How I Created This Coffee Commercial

So the other day I uploaded a YouTube video which was an advert for a coffee brand.
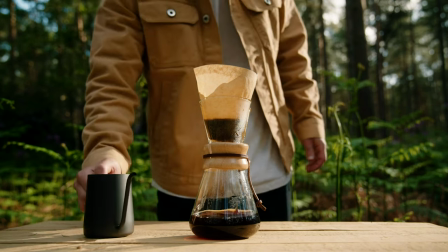It was only a spec piece, it wasn't an actual advert. But today I just wanted to break that down, look at the pre-production process and sort of walk through it and try and see how close it actually is to what I had initially planned. Cool, so getting straight into it.
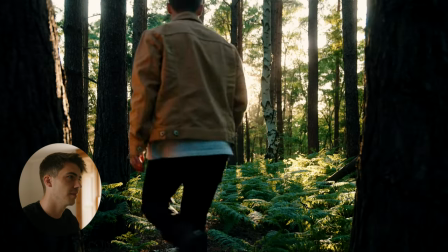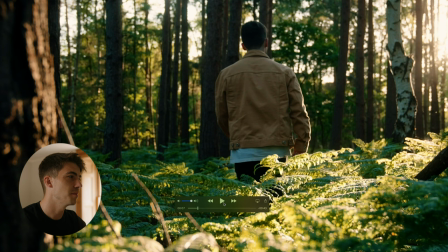So these shots basically I just kind of set them up in and around the trees kind of manual focused where I thought that I'd be walking and I just did a few takes walking back and forward. I've probably got about 10 different angles but these are the ones that kind of suited best.
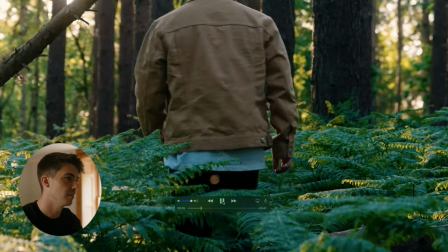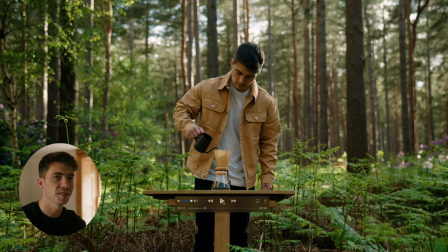So what I did there, those quick little cuts, I really wanted to emphasize sound design on this video so I thought how can I sort of get into the coffee brewing in a quick way. I've not got any boiling water at this point obviously, so yeah just the match, the kettle, the filter sound, I thought that sort of led us quite nicely into making the actual coffee and I think it was quite a nice way to break up the song as well and then yeah I've actually cut the song up just so it kind of comes in really nicely on this wide shot and
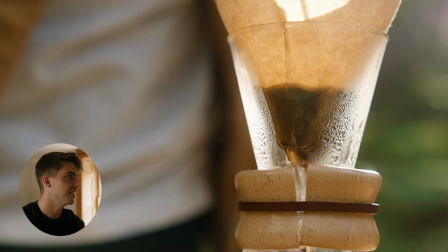just these shots like of the actual brewing of the coffee I think I ended up doing about five or six different angles of this and then in the edit I was able to choose which ones I prefer which ones go together nicely I didn't want too many wides or close-ups all together so yeah it was quite nice having loads of different angles then in the edit I can just pick the best ones.
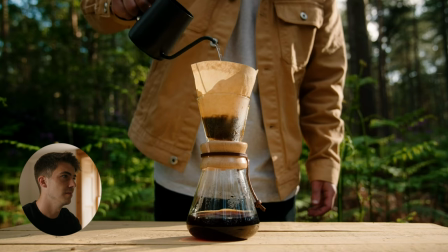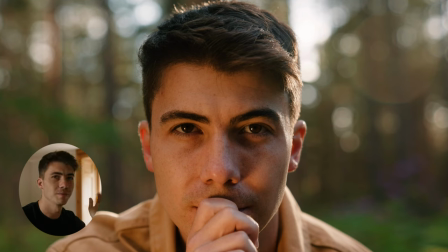Sorry, I keep pausing it. I'm sorry if that's annoying. That little bit where I drop it on the table and it makes that little noise, I've like purposely moved the music around just so it kind of pops back in on this shot of me staring down your face.
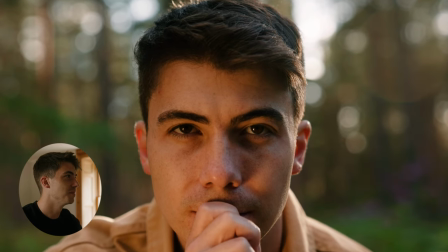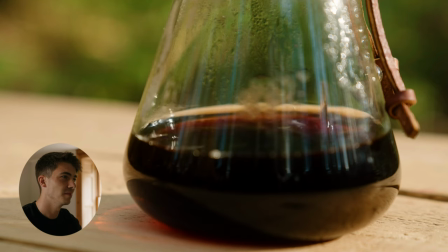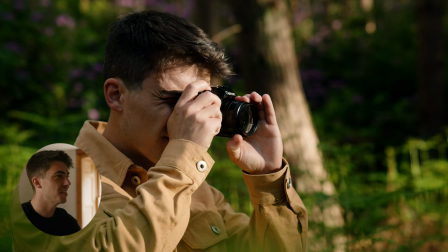Just had to put that hipster stereotype in there, the old film camera. It's kind of funny, I'm kind of playing on a stereotype here but genuinely kind of a nice photo, I'm not gonna lie.
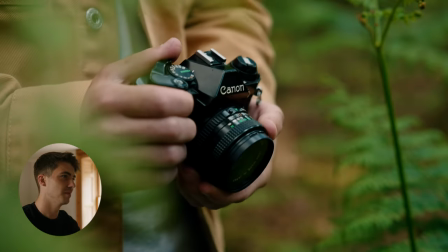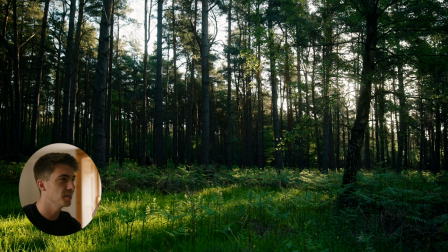It was kind of subtle there but I've just put in a really slow panning on those last two shots. I just felt I needed something to give it a bit of movement. Obviously this entire film is shot on tripod so I just feel like it needed a little bit of movement because it was getting a little static and I just think that little bit of panning just helps loads cool so we're now into the last bit
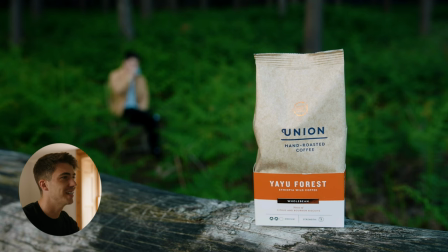yeah so I've then found my place to sit and have my coffee and yeah even with the product shot at the end I kind of wanted to round out the film so you can see me in the background I've got to the location where I'm finally enjoying the coffee and yeah I kind
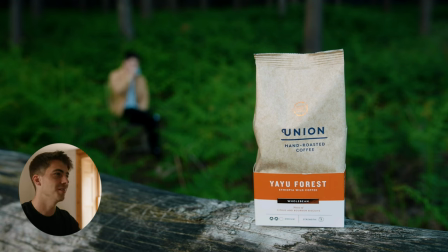of like the framing on this one that was a deliberate choice I wanted to sort of use rule of thirds and sort of have me completely out of focus and then all the focus on the product but kind of tying into what you've just watched for the last minute so yeah I think
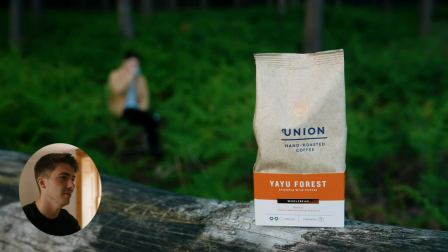that works kind of well and
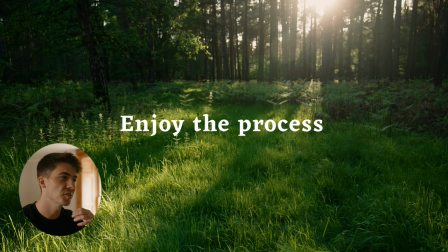I've put the tagline at the end there I just kind of felt that it needed something to so I've just pushed the reason of the film. Obviously it's all about really going over the top in enjoying the process of making the coffee and I just kind of felt it sat right.
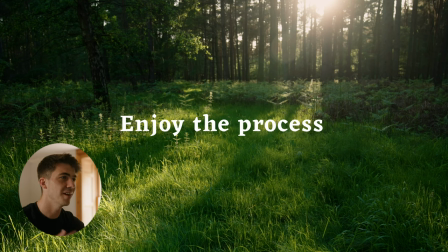I used this last shot which is actually the aftermath of me walking past the camera but I've just had enough there so I can lay some text down and yeah I think it tops off the film quite nicely. Alright so I'm now jumping into Milanote which is what I use to plan all of my films.
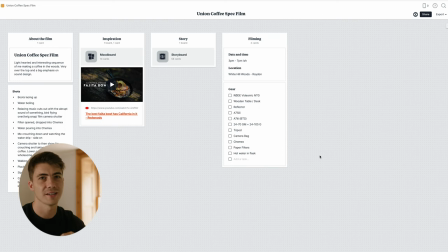It's kind of like a board where you can put in links to videos, photos, you can just write into your heart's content. And yeah that's kind of where I come up with my plans. I've got a storyboard that I made for this.
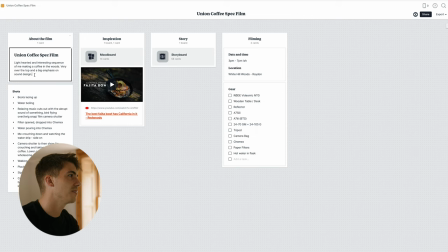But yeah there's a few things that I'll go through. So over here I've kind of got the general summary of what I'm going to be trying to do. I've then got a few shots that kind of came to me and I just thought I need to write them down before I forget and now I kind of take
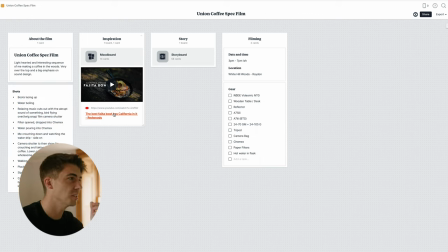them into the storyboard and linked in here as well I've actually got a video that kind of sparked the idea for it it's like a cooking video done out in the woods I think it's an avocado advert so I kind of watched that and then kind of thought
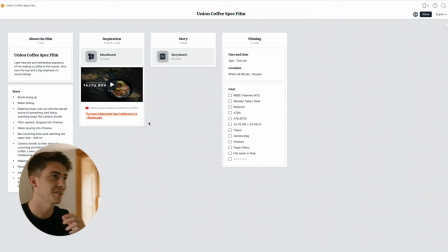this could work quite well with coffee I've been wanting to make a coffee advert for a little while so yeah I kind of saw that saw this guy in the woods being really over the top with his cooking and I thought yeah that worked quite well with coffee and then over here I've got the
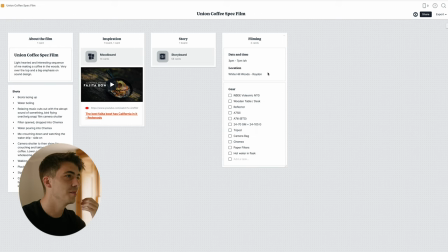time of day and the location that I'm going to go film at I'd chosen 3 p.m until about 7 p.m just because I wanted the light to soften a little bit I wanted to get a bit of golden hour in there as well so that's why I chose to shoot a bit later in the day
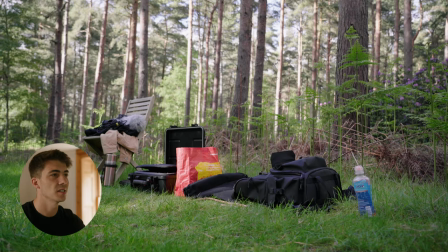and then I've got the gear that I needed as well so I've just listed the camera the lenses any accessories and
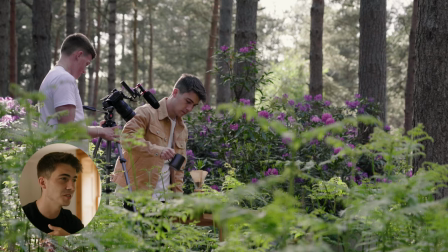I've also got the props so the Chemex, the paper filters, the hot water that I need to take in a flask because I didn't actually boil any water there.
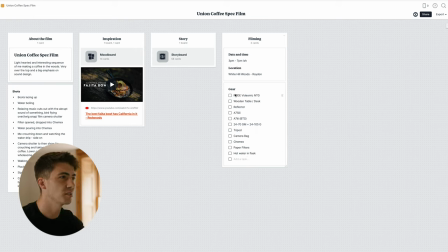So yeah it's quite good to have this in the board and I can sort of just check it before I go and make sure that I've not forgotten any equipment. It's quite cool as well that there's an app for this so you can just go on your phone when you're on the shoot, you can check all of the props that you need, you can check the storyboard, you can look at mood boards, anything like that it's really really handy and then just going into the storyboard here
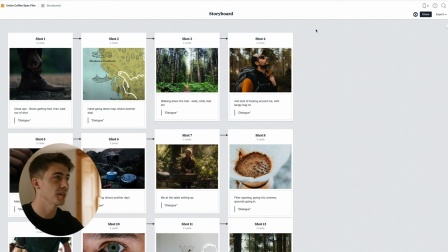these are kind of all the reference photos that i've grabbed from different films unsplash i get free photos from there but yeah just sort of draw over them and sort of work out what i want to do shot for
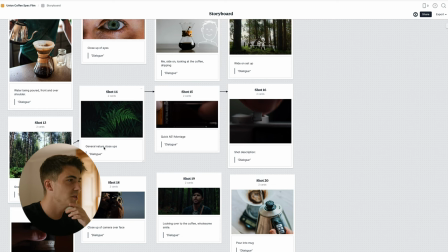shot i've written a little bit underneath them which just kind of helps prompt me if i kind of forget what i'm going for but i would say
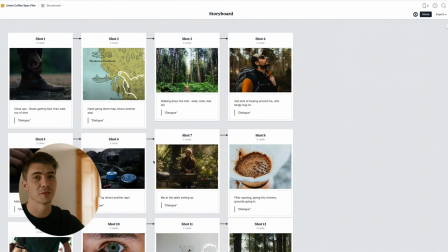looking at this that I've pretty much followed it down to a tee.
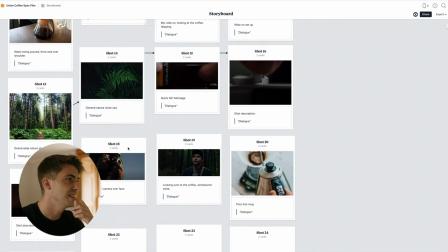I think there's probably a bit more here than what actually made it into the final edit but yeah I'm pretty pretty happy that I kind of went into this process because I think in the past I would have turned up in the woods been a bit clueless and just shot randomly so I'm pretty happy I actually planned this one and pretty much stuck to it all the way.
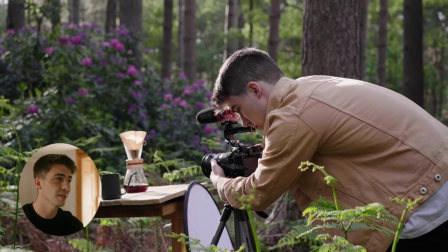The microphone that I had on top actually recorded probably 80% of all the sounds that you hear in the video.